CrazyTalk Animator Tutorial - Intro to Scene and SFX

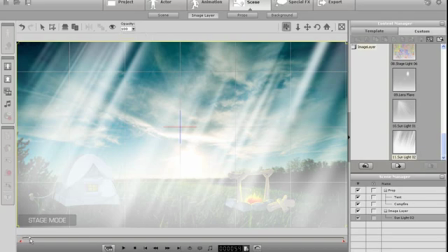[4:10]
I can use it in a scene like this, where I'm using the sunshine to obscure the dog's initial appearance on the screen.
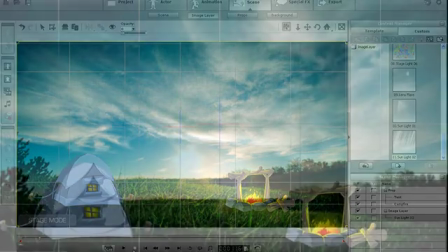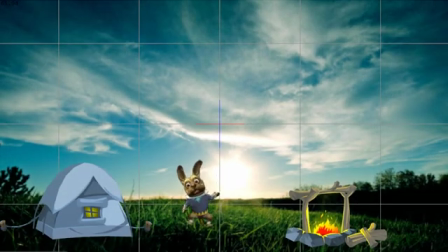[4:21]
You can also layer your props in unique ways to simulate movement and depth change. Here, I'll bring in a side view of our car and reposition it. I can then put my character in the scene and add a nice background image of New York City.
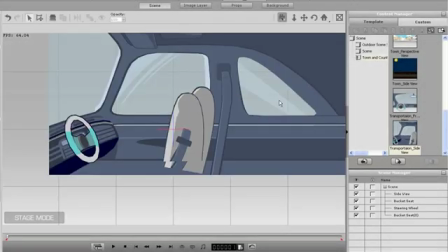[4:35]
I just need to reposition and resize it in the background.
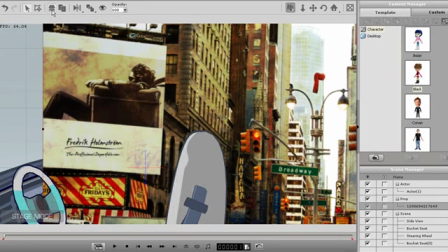[4:40]
To simulate the motion, I'm going to select everything in my scene except for the image and move it to a different position after advancing the timeline.
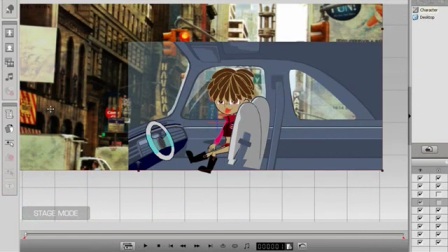[4:50]
Just add a little facial puppeteering to my character and I can produce a result like this in minutes.
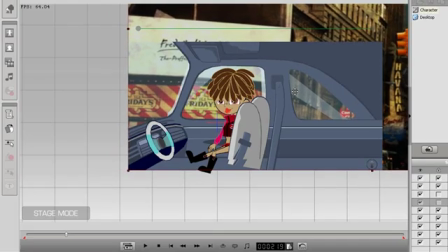[4:57]
If I get a widescreen image like this image of Earth, I can make a space car.
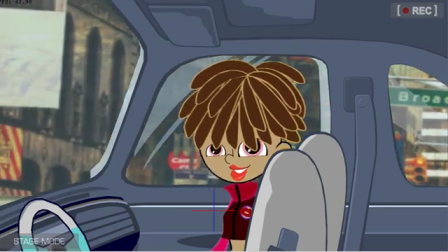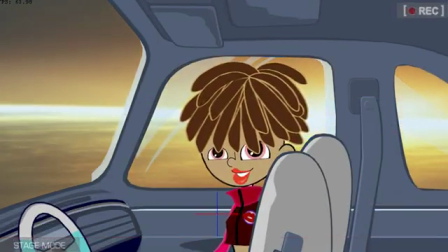[5:08]
Scenes are an important part of CrazyTalk Animator. Be aware that if you change your scene, your whole previous scene will be gone, including the background.
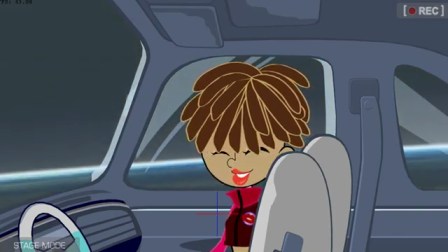[5:16]
One useful thing you can do with scenes is create your own and save it for later use.
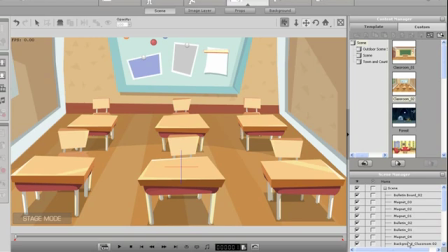[5:22]
If I take this group of chairs, I can save it as a scene much the same way I saved a prop. Just click on the Add button and name it.
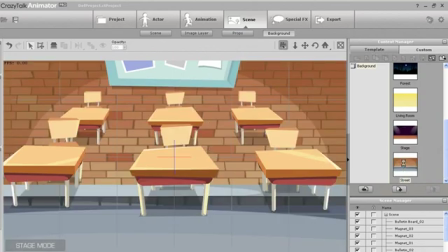[5:33]
Then I can load this scene of chairs anytime I want and use a variety of backgrounds, or even add other props to the scene and resave it.
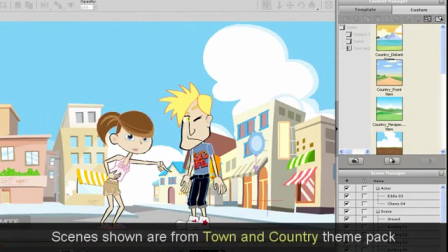[5:44]
The cool thing about scenes is that even though I switch the scene, the characters and their actions will remain.
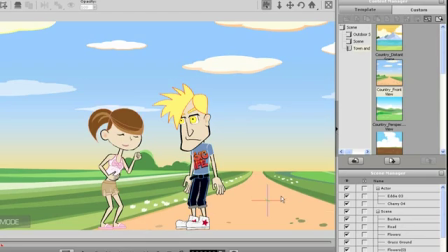[5:54]
SFX are simple to use as well. Here I have a brooding character, but if I add some SFX, I can enhance the effect even more.
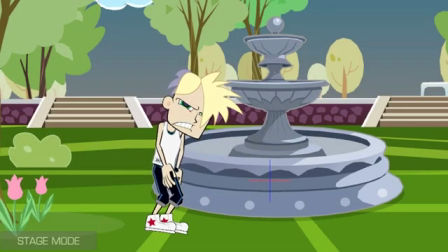[6:05]
I'll add a thunderstorm to darken his already dark mood.
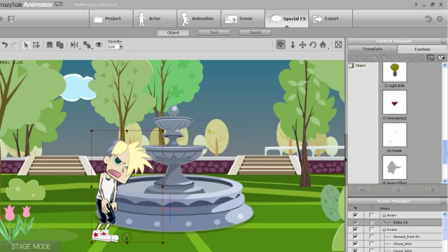[6:10]
There are also a variety of text bubbles that you can import as well, like I'm doing here. Just simply click and drag them in.
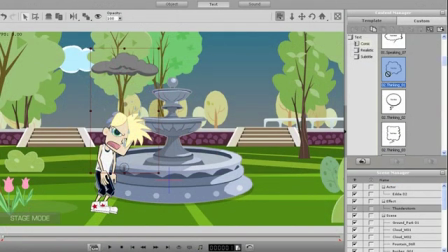[6:20]
Similar to what I did with the image layer, I'm also going to change the opacity of the speech bubble to fade in.
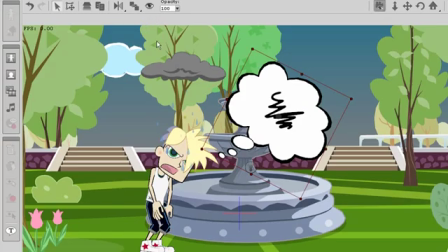[6:27]
I'll just put another SFX in the speech bubble to get an effect like this.
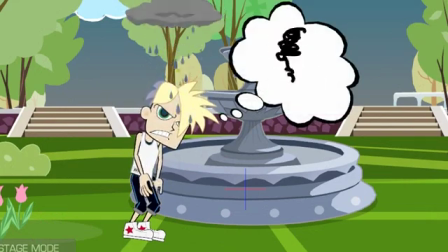[6:35]
Be aware that some props are interactive as well. If you right-click on them and use the sprite editor, you can key in a different sprite, which in this case is running water.
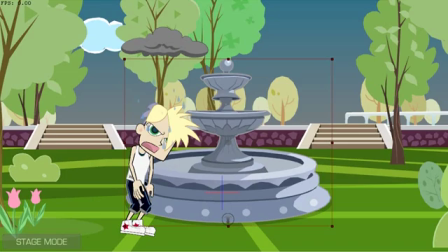[6:43]
You can create your own sprite library to animate your on-screen props as well.
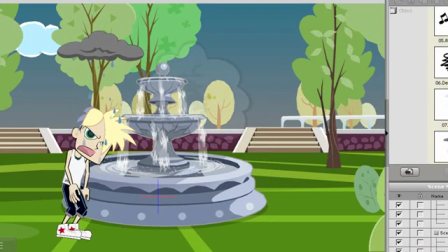[6:51]
Hopefully now you have a solid introduction to the scene elements in CrazyTalk Animator. Now it's your turn.